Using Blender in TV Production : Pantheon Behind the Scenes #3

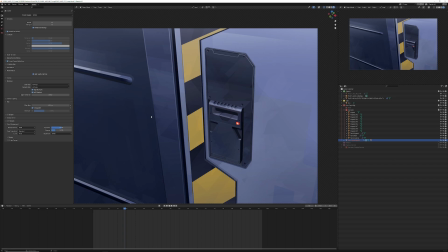12:11 I really wanted to put the effort in to actually make something that matched as close as possible and to use the original artwork as much as possible. And so you can see as well some things here and in the final I'll pull up in just a minute So we can review it again.
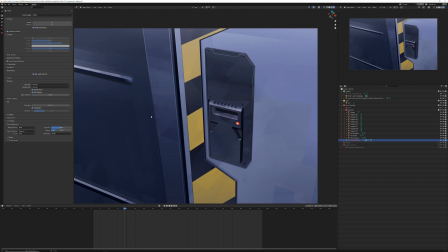12:29 You'll see there's there's actually like
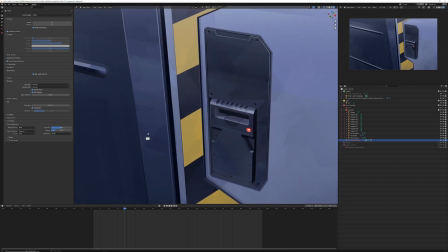12:33 real projected shadows so in the case of the original image, I actually painted out the shadows and
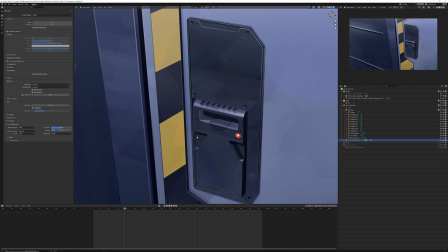12:41 Here a little bit in here, but not so much because it was just kind of a pain in the ass, but You know, I actually lit this you can see if if we do this and rotate it, yeah. So you can see that this is a 3D object with cast shadows. And it was really nice to help with integration because then I was able to do a shadow catcher pass
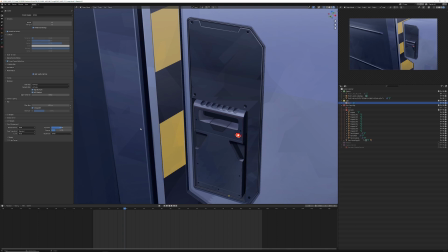13:01 and project shadows onto the wall that we could then send to comp, which just integrated it even more, right? Because instead of it being a, you know, a 2D object that gets pulled out of the wall and there's no shadow casting on the wall and the shadows don't actually move because they're baked in,
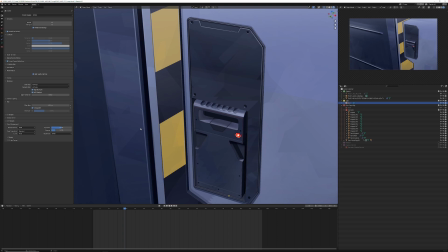13:18 this was actually dynamic right the way that it moved and so let's let's have a look at the final shot again and we'll we'll we'll go over those details all
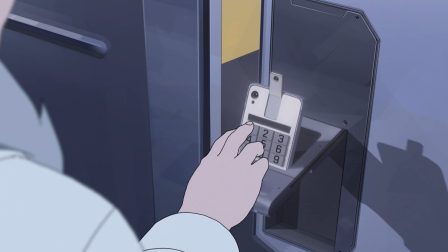13:28 right so here's the the final shot you can see that the the main device there is jostling a little bit as the buttons
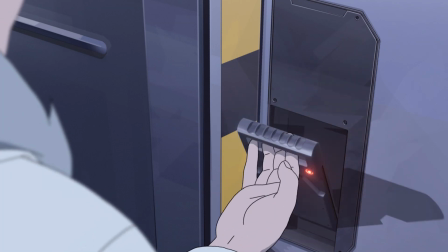13:37 are depressed the buttons actually do depress as well although it happens so fast that you might not notice it and you can see that the shadows are projecting onto the wall.
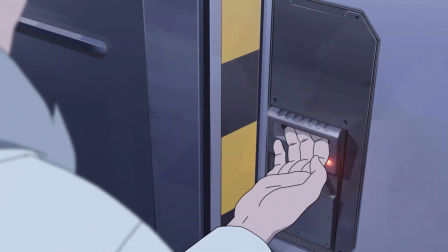13:47 Obviously, the little vibration is a little bit more apparent in the shadow if you look on the right there.
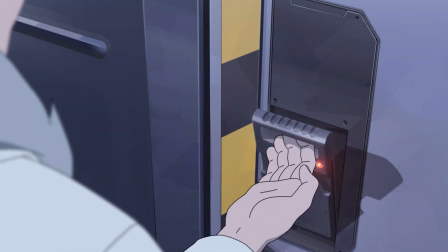13:53 But overall, a really nice effect here. You can see the shadow has receded into the actual wall and casts properly.
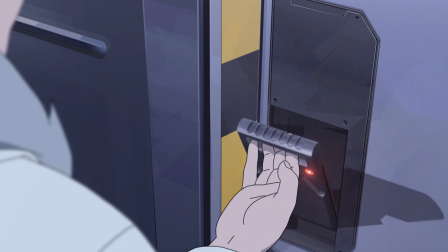14:03 And I think this shot really came together really nicely. And it's just, again,
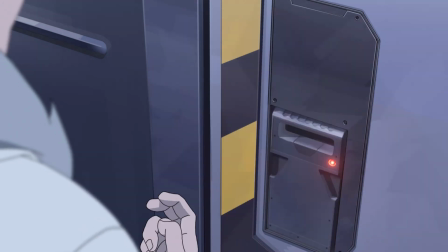14:09 another example of how when we're working in tandem with 2D and we're planning things out and communicating, that's the most important thing. And that's something that I've always believed in for my entire career, from when I was a technical artist all the way to now.
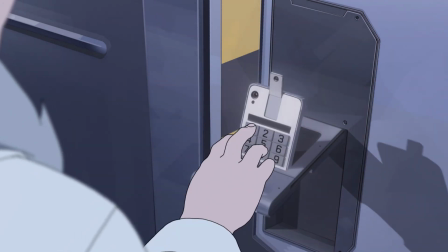14:27 It only helps to go talk to somebody, to go talk to whoever it is that you're working with, whatever the team is, the artist that you're delivering to, the artists that you're receiving files from,
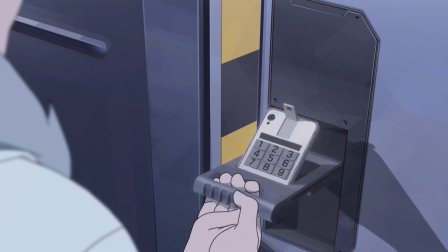14:42 make sure you're talking to them. Make sure you're always talking to them because the more you guys have established a dialogue and the more of a
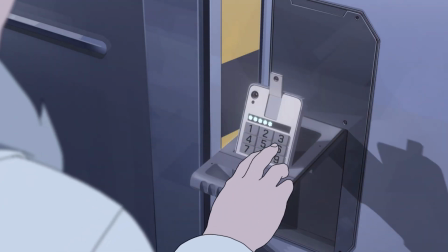14:52 rapport that you can generate within the team, the easier it's going to be to ask somebody for something or to tell them like,
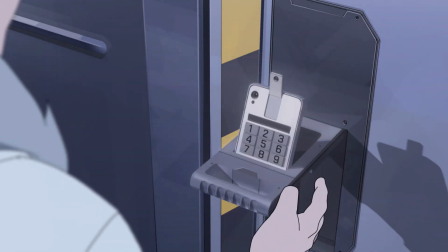15:00 what do you need? Or ask them, what do you need? How can I get it to you? Be someone who is useful.
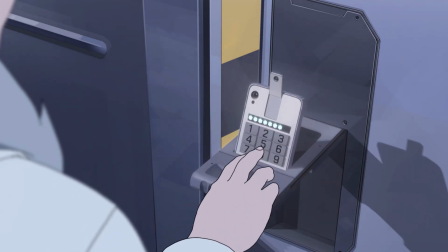15:06 Be someone who is always facilitating and eager to facilitate in any in any mode
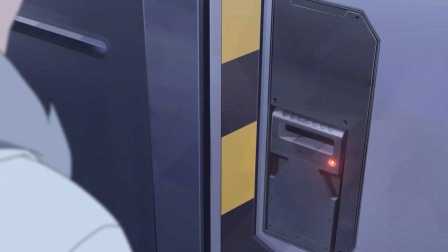15:11 um you know i think a lot of times people tend to just sort of get into
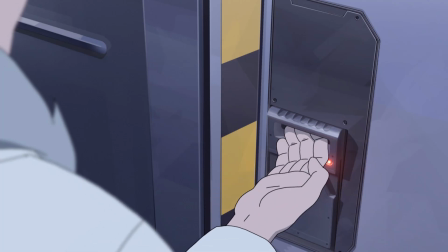15:15 their own work mode and just sort of zone in and
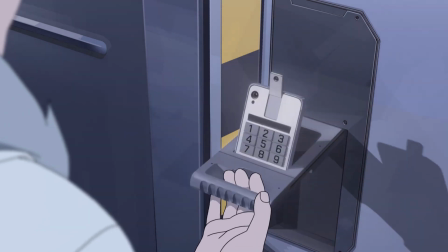15:21 not necessarily think about like bigger picture stuff and and that's not
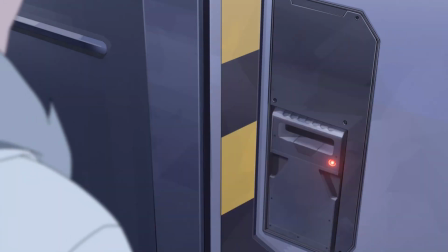15:25 to say that that's anything like a knock against any specific artist it's just that it's all how we are we get we get hyper focused in on what we're doing and then we don't stop to like take a breath and i think that sometimes it's good to take a step back and say
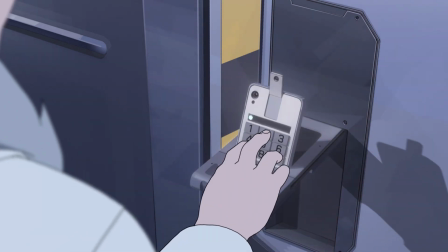15:41 you know how how are you expecting this to come to you what what what do i need to give to you
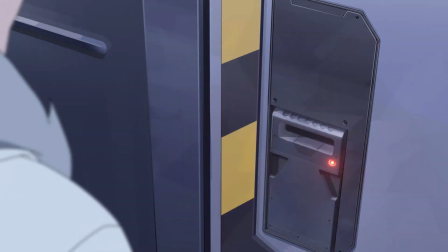15:47 in order for you to give back to me and this this was another one of those
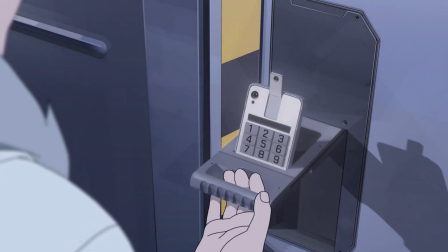15:51 situations where that just worked out perfectly we were able to take this retake um from start to finish
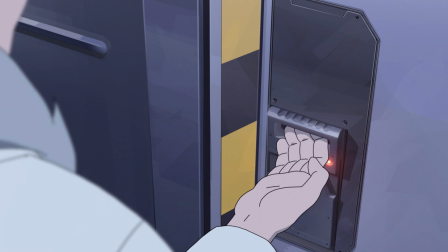15:59 very quickly i like i said i i turned this around in a week and a half um and that the 2d animation was done by the end of the second week.